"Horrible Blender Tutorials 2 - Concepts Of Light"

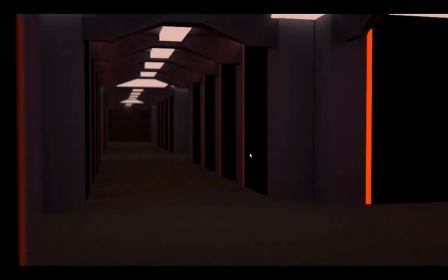1976s
We've got the red lights, kind of giving that warning feeling.
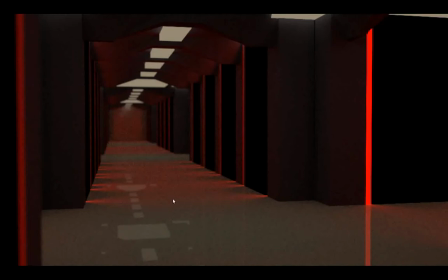1981s
I did these with the gloss here, you can see, because I wanted to give this as more of a medical bay feel to it.
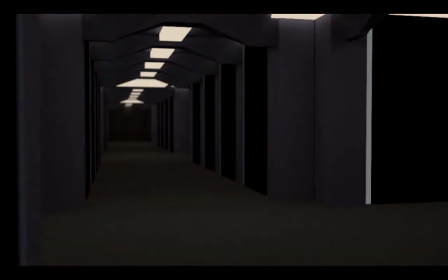1990s
This felt kind of like a hotel or that kind of a space station hotel, a futuristic hotel or something.
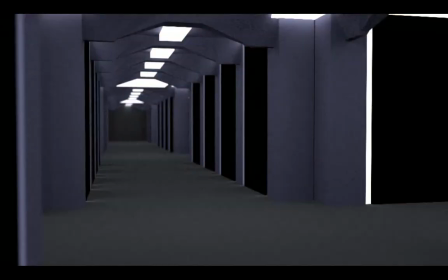2002s
And then I've got the normal bright lights here. And actually, this is white and blue. And I turned up the lights to kind of give you some. See, this is a well-lit scene.
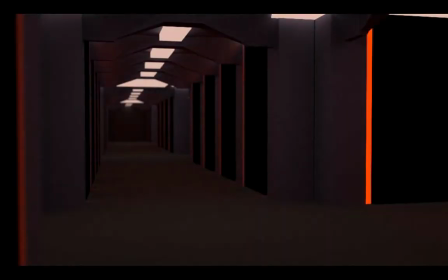2014s
These are actually kind of dark, but they're intended to be dark.
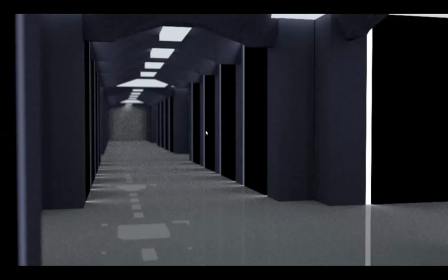2021s
Then I've got this one, right? That was meant to be more of the medical scene. This was a medical, white situation where white emphasizes purity.
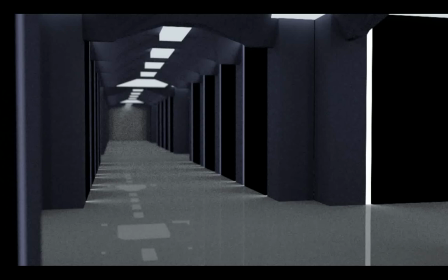2037s
White gives you that clean feeling. It's sterile.
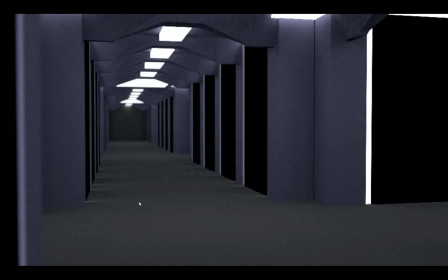2044s
Where grays kind of gives you grays and greens, as you can see here in the floor, this carpet look. You kind of have that feeling of it's homely. It's more earthy. It's where people come to rest.
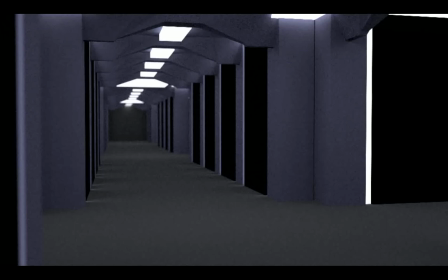2063s
It's where you've just got that feeling of, it feels more like a hotel than a medic station.
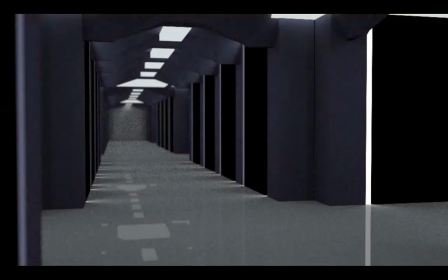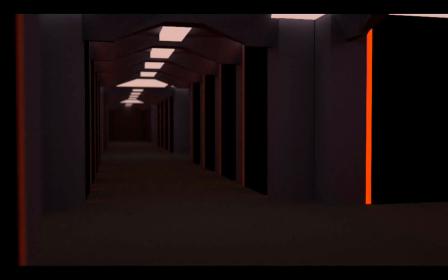2077s
Also on here, I wanted to kind of emphasize that it wasn't, completely medic situation here. It was This was more of a red as a sinister kind of color. That's why I didn't use the gloss on this one.
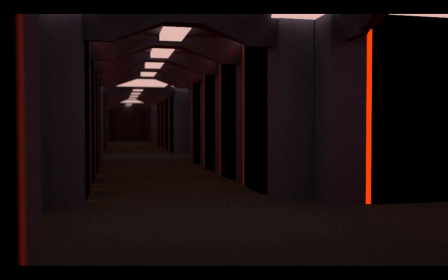2095s
And it was to kind of give it that feeling of it's not really a nice place you want to be. So you just kind of have to play with that. And gloss can give you that a nice effect.
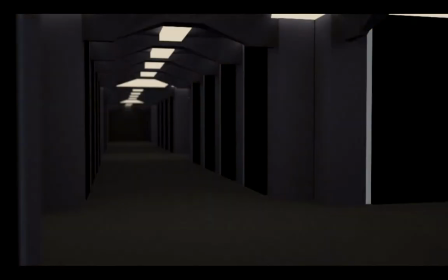2108s
You know, do you want it to appear clean, or do you want it to appear, you know, dirty, or more natural?
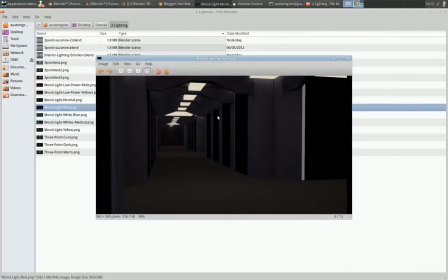2118s
So that's color of lights and how you can use lights to influence your scene. Again, if you were going to have an object or somebody, you know,
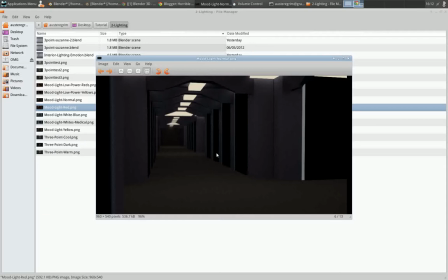2131s
in your scene here, you're going to want to light them and still consider the 3-point lighting concept. Use this as your backlights. Use this as your backlights. Use this as your fill lights. Use some of this as your fill lights also.
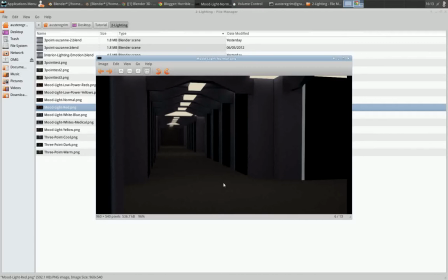2150s
But you still need something lighting your main object, your main character. So you just have to take that into consideration. So that's pretty much all I can discuss.
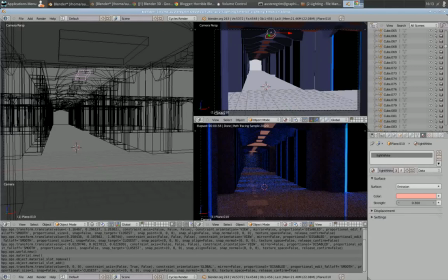2166s
You can play with this scene too. I'll have links to this on my blog and discuss a little bit more. So the first thing you need to consider when lighting your scene is what is your subject?
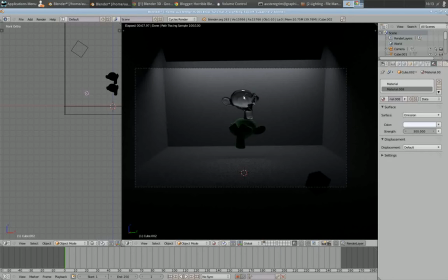2183s
What are you trying to light? If you're going to be lighting a model that you created, you're going to want a very simple scene and use 3-point lighting. Create something that you can now show off. You want something that's cooler lights, blues, whites.
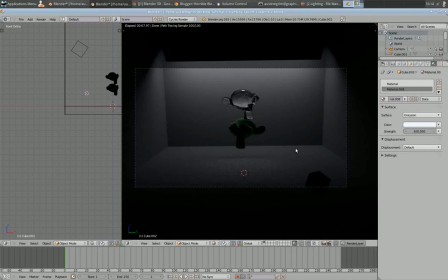2201s
You don't really want to give it too much color in your scene here to pull it away from your main object. If you're doing a model, if you're trying to show off a model or something. So that's something you need to consider, is what is your subject?
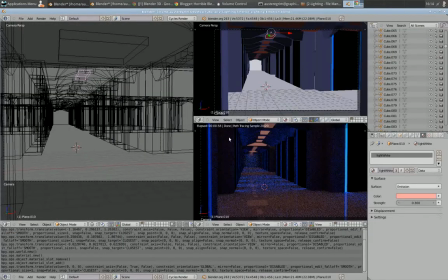2220s
Are you going to do a scene here, like this?